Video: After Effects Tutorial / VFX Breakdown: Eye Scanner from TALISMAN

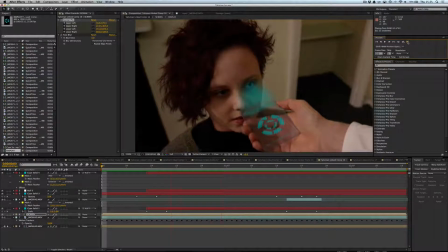(3:56)
points on the device and all our tracks seem to mess up and that was one of the
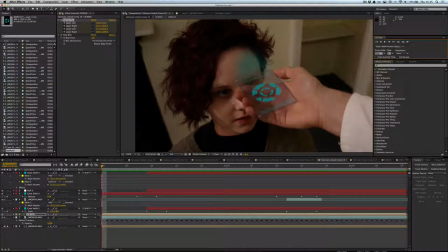(4:01)
things we learned that if in doubt if the track fails just do find another way don't spend 10 hours trying to do a track if you can fake a track in 10 minutes then to create
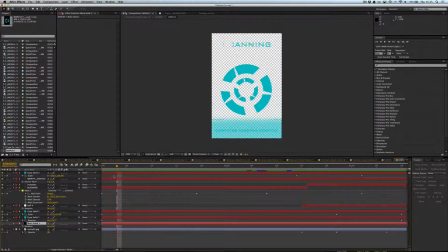(4:15)
the OS on the on the actual tablet we it's basically two it's a cyan solid, like a blue solid, with some triangles hacked out of it, and then that's duplicated and made smaller and brought into the middle, and they animated their rotation in opposite directions to make them more exciting.
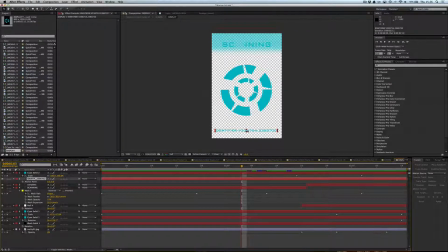(4:38)
You've got, this is just like a software number, it's just a number that stays the same, and then at the top you can see there's a blue fader thing that goes up and down just to give the impression that it's doing something and there's progress being made. A bit like with the scanning, you can see that there's a mask here.
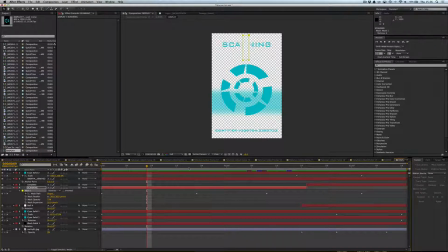(4:58)
We've got an animated mask that blocks off the scanning to give it a sense of progress. Anyway, that was all in a precomp with a shape with a size of 3x2, which was precomped again into this composition so that I could feather the edges. You can see there's mask we used if you check up here we used a rounded rectangle tool to fade off the edge
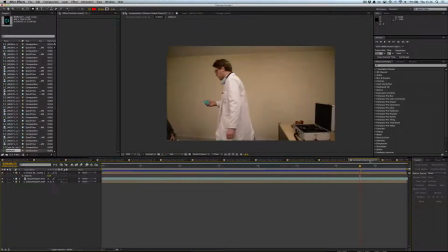(5:29)
so that we could also hide the fact that the track was bad and if you go back into the actual composition now you can see that there's actually a fade off
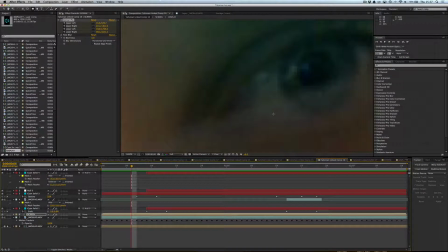(5:37)
here if we just zoom in oh not that far there's
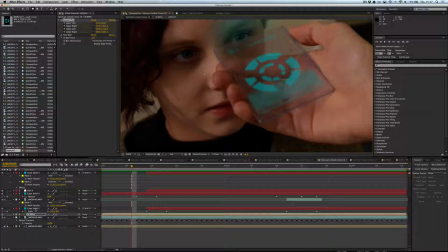(5:44)
a fade off here then is really the rest was really really simple.
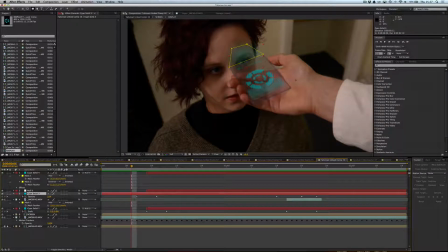(5:50)
So there's basically a blur of a science solid that is just animated
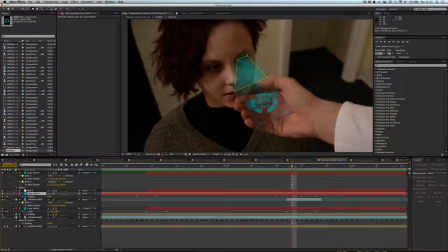(5:56)
so that it stays connected and then after he taps the screen we rotoscoped around his thumb, well I rotoscoped around his thumb to put his thumb back over the top of the interface. You can see this is just his thumb, it's just animated,
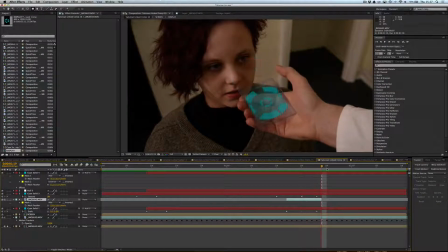(6:12)
that actual layer you can see only actually lasts the duration that it overlaps and that was it but yeah, so we've got this blurred transparent sign object after we press the button it just fades out,
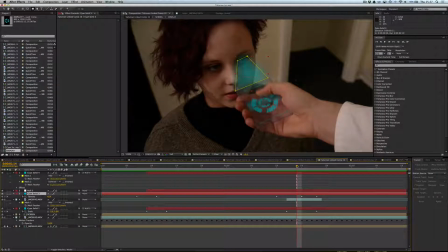(6:28)
but it's this retraction that also adds to it you can see that as we start to fade out we pull in the glow and that just makes it look better because it doesn't then look like you've just turned the opacity off it looks like it's actually doing something it's retracting
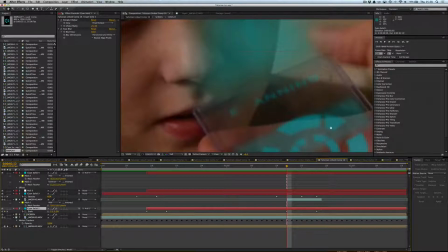(6:46)
same with this now this is actually just a copy of the layer that's on the actual operating system you can see that there actually
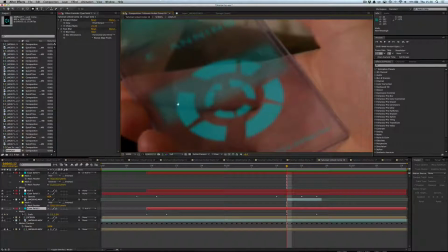(6:55)
there's a there's a blur that's been applied to the whole operating system just to mimic the depth of field
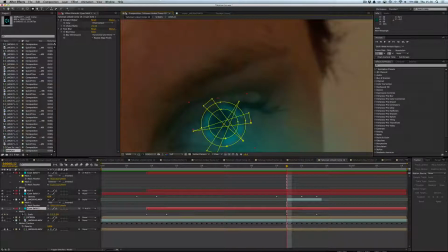(7:05)
because it's actually a face that's in focus and so that yeah this is actually you do a copy of the layer with a matte choker applied to thin it down a bit and also a mask
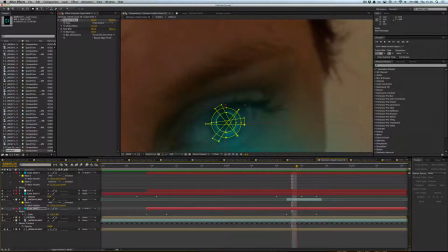(7:19)
expansion reduction and you can see here also as it fades away it shrinks and that again is just so it doesn't look like someone's just dipped the opacity and which is a really obvious thing to do just to make it look like it's doing something and you can see at the start it
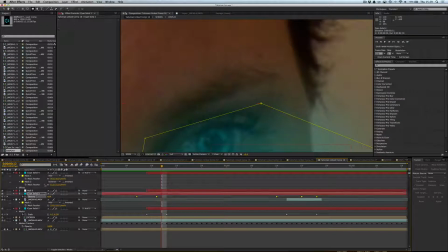(7:36)
grows as well And then the last element is just this sweeper thing.
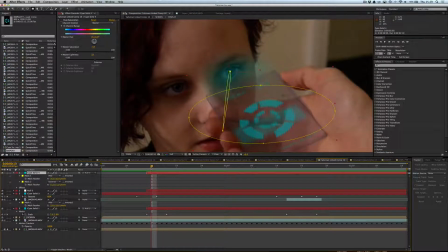(7:43)
Now this is basically a rotated layer that swings round. It's hard to see, but it basically... It was also tracked to the null object.
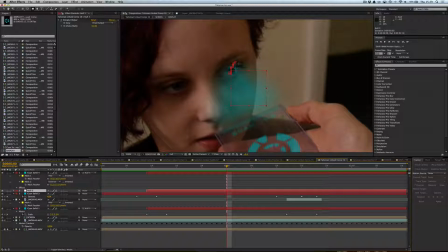(7:58)
Sorry, I forgot to mention there's a null object that's tracked to her eye.